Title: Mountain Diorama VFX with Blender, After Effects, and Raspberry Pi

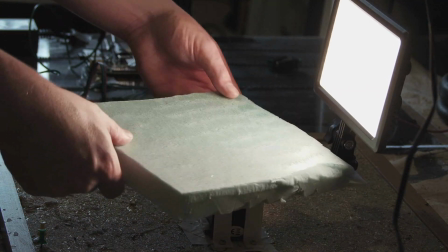(4:33)
I add a piece of extruded polystyrene to secure our model to because since this is a stepper motor It's going to be
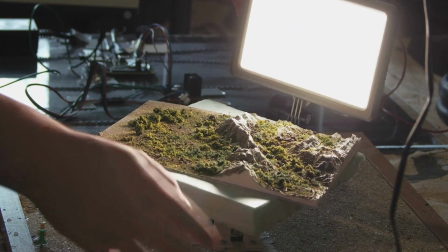(4:39)
moving in little pulses and you can actually see it in the final footage We need to make sure that it's as secure as possible.
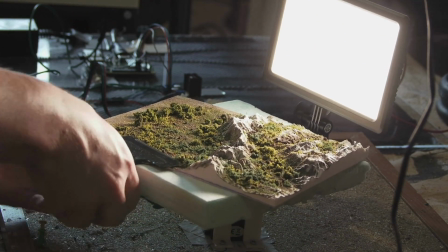(4:44)
Here's a clamp That's also acting as a counterbalance to our light So the thinking was that this would at least mitigate those little
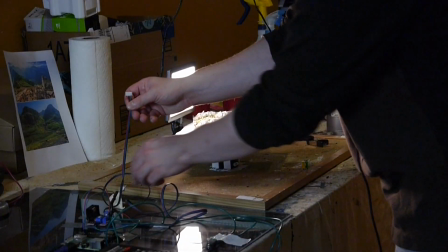(4:50)
pulses caused by the stepper motor The python script that will be moving our stepper motor is a script that I found online and altered So i'm going to be typing
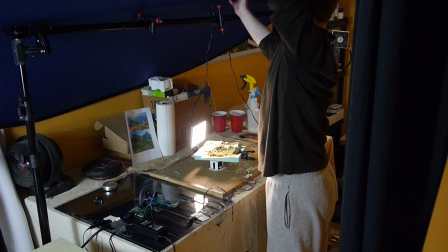(4:57)
in the number of steps every time I want it to move typically is 400 steps for a full rotation I'm using a white fluorescent light on a blue
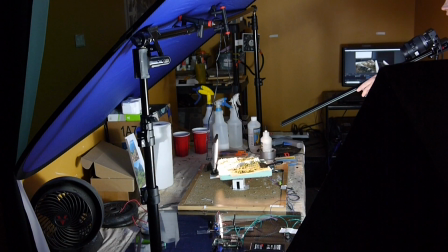(5:03)
screen to stimulate the sky So any residual light that you would get from the sky Hopefully that's what this is going to simulate.
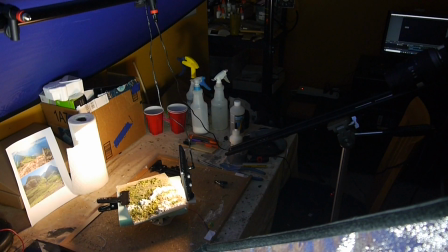(5:10)
It should turn our shadows a little bit bluish. Here's what it looks like rotating.
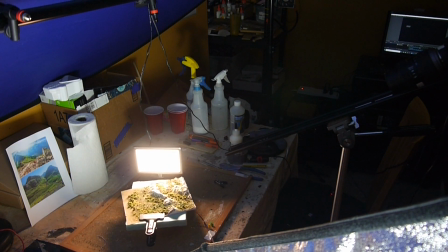(5:13)
To prevent the wires from getting tangled, I would type in 400 for a counterclockwise rotation and then negative 400 for a clockwise rotation.
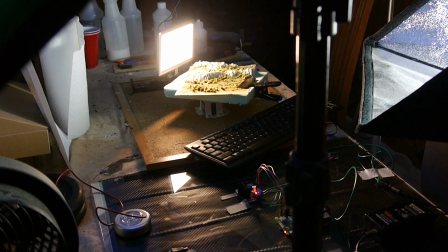(5:20)
So I would just reverse back and forth and back and forth each subsequent take. I shot this in two formats, 4K 30 FPS and 1080p 60 FPS.
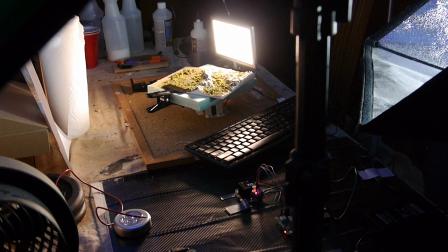(5:29)
So the 1080p version we can slow down because we have 60 frames per second, but since it's 1080,
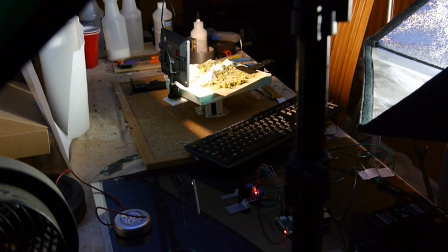(5:35)
we can't crop in later because we have no more resolution, so we have to zoom in closer.
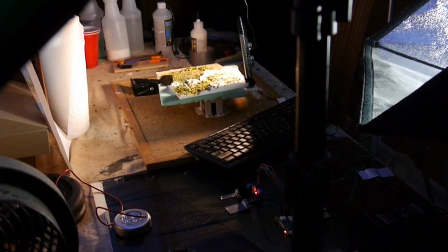(5:39)
But with the 4K version, it's only 30 FPS, so we can't slow it down, but we can crop in later.
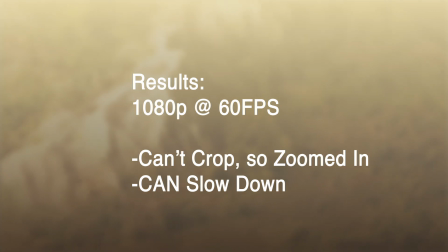(5:44)
So here are those results. Like I said, we can't crop with the 1080p version, but we can slow it down because we have twice the FPS that we need.
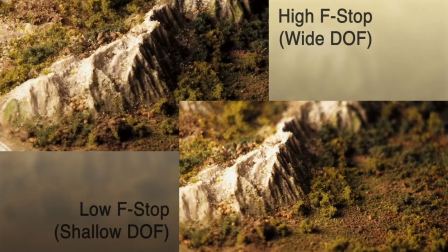(5:51)
I shot it with both high and low f-stops.
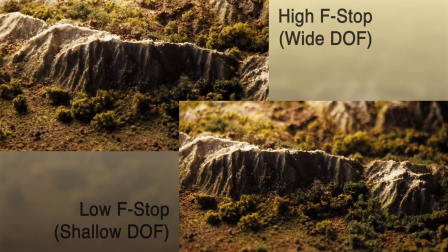(5:53)
On the left, we can see the high f-stops, so we have a wider depth of field, more things are in focus, and on the right, a low f-stop, so it's a shallow depth of field,
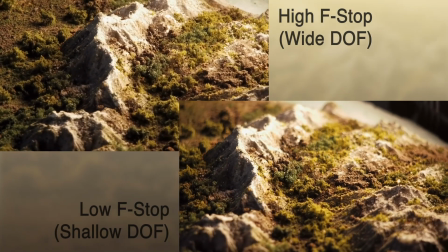(6:01)
more things are out of focus. It's more narrow. So we had two options to play with.
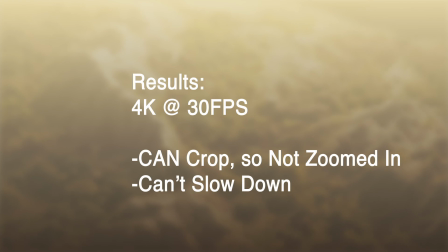(6:05)
With our 4k version, I didn't have to zoom in nearly as close because since it's 4k, we can crop it later.
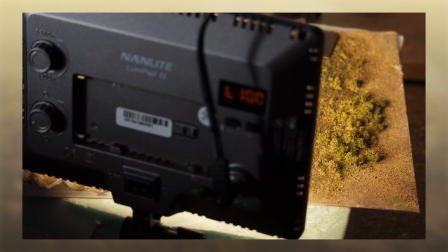(6:10)
So I zoomed it out and that's what this looks like.
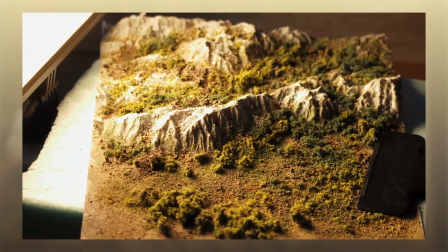(6:13)
I really only got good results with the lower f-stop, so this way I can choose later on what parts of the scene to focus on by panning around because we have enough resolution because it's 4k.
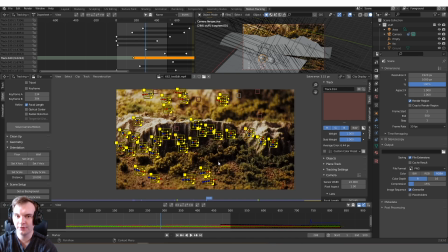(6:22)
We just can't slow it down because it's only 30 fps. So at the end of the day, I decided to go with 1080p 60 fps.
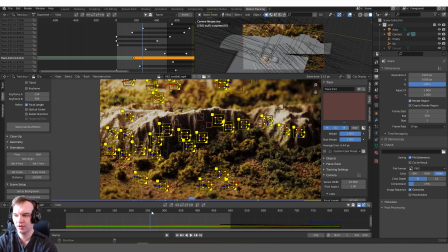(6:27)
I found that I needed a longer shot.
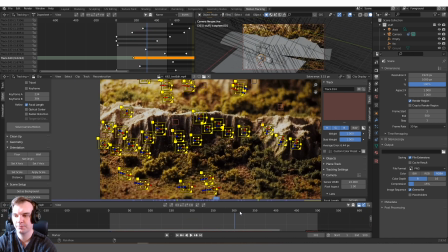(6:31)
I needed something that was about 30 seconds long and I couldn't make the steps in the stepper motor go that slow without causing some jarring results.
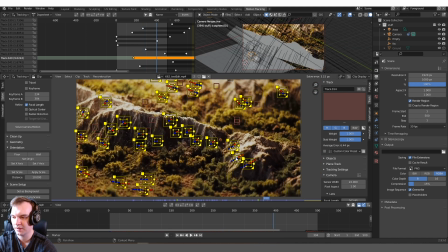(6:38)
So 60 FPS made sense. I could slow it down by a factor of two. So of course, as with most of my projects, we start here in the motion tracker.
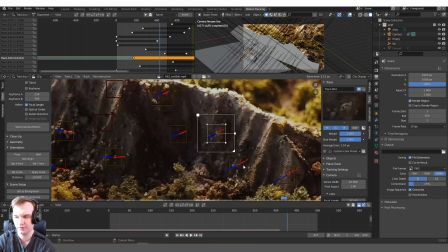(6:45)
So with the mountain, fortunately, I have a lot of stationary points on the rock itself. But eventually, I got something that looks pretty good.
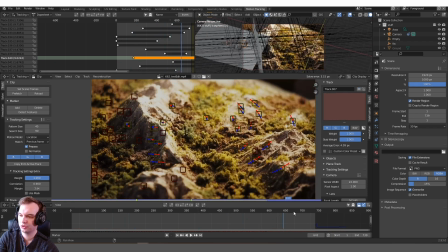(6:50)
I mean, by slowing this down, we got a nice long shot that extends all the way out to the back of the mountain.
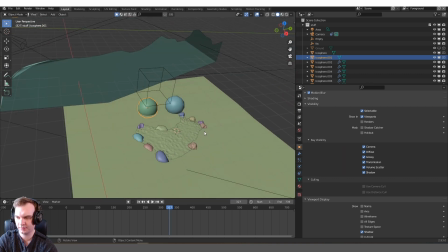(6:55)
Now, of course, the whole point of this project is to incorporate visual effects and CGI elements into our live action shots.
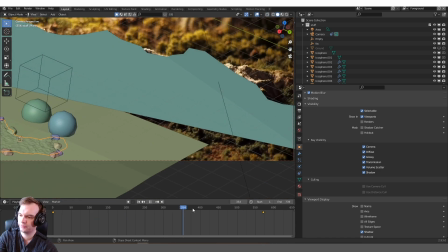(7:01)
The first thing I had thought of was adding a lake. Once you have your tracking scene set up, you can start to add these elements in.
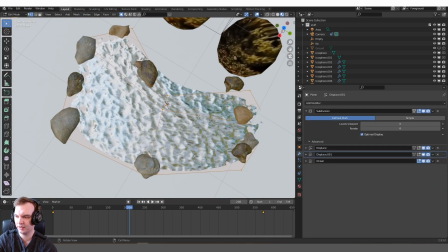(7:08)
This is just a plane that I extruded into this object.
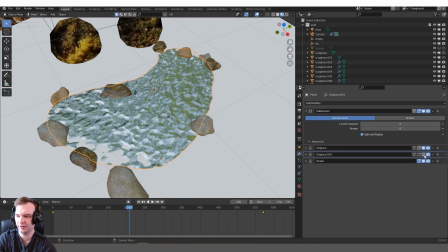(7:11)
I added a subdivision surface and then two displacements on the X and Y axes to, you know, give it some natural looking curvature.
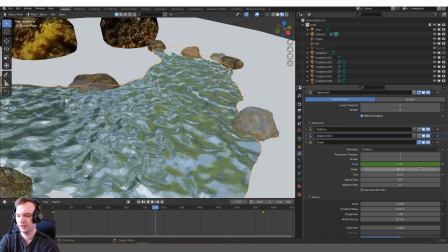(7:18)
And then an ocean modifier set to displace. And then I'm animating the time properties so that we get some nice wavelets.
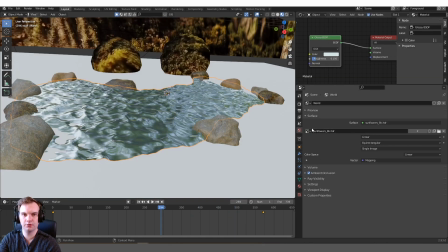(7:23)
And I'm using an 8K HDR image for our background and for our lighting for all of these shots.
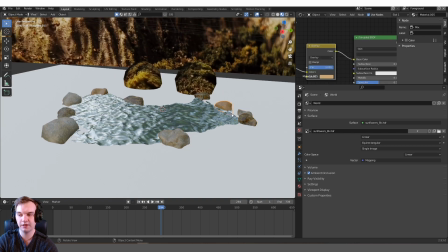(7:27)
For the water, these edge rocks were also rendered in a separate path. so that isn't in the same past as this water.
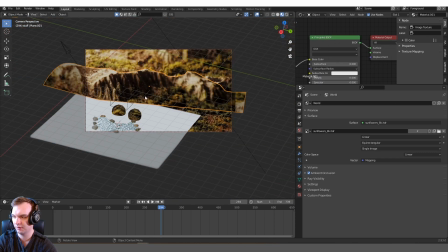(7:32)
I really quickly projection mapped certain elements of our environment onto basic planes.
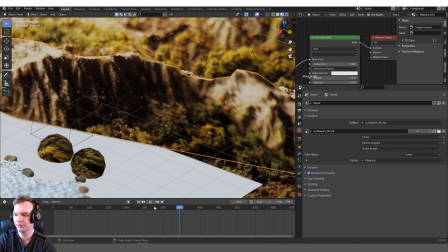(7:38)
So these planes don't actually show up in our final render, they're only visible in glossy materials,
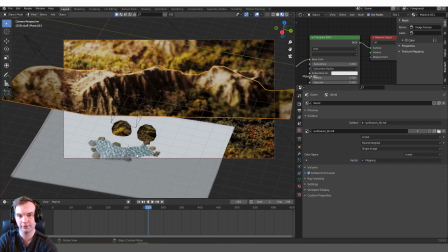(7:43)
so they serve to be the reflection in our water, essentially. Now our birds were a lot of fun.
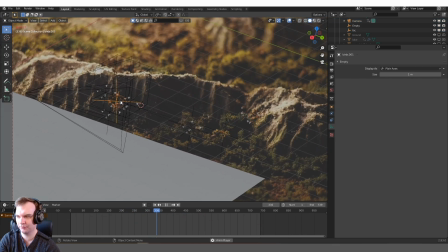(7:49)
These are basically instanced collections that I'm altering for each collection, and they're all parented to a base empty that's moving them forward.
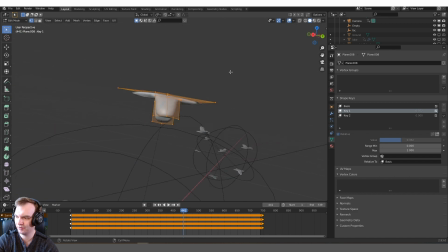(7:57)
Here are the two collections of birds that I created. Basically, they are just planes that I extruded and modeled a little bit. They have a subdivision surface modifier and a solidify modifier. Two shape keys, one for the wings down and one for the wings up.
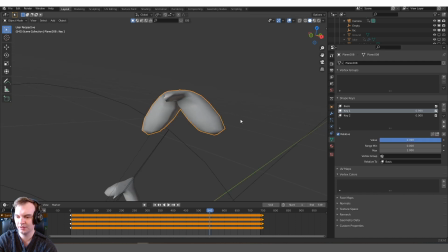(8:10)
I used the nonlinear animation editor to just create a looping animation, keyframing the values of these two keys from zero to one and then back again.
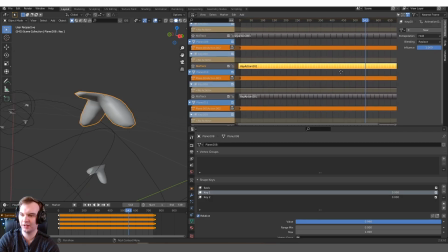(8:17)
Here's what that looks like in the nonlinear animation editor.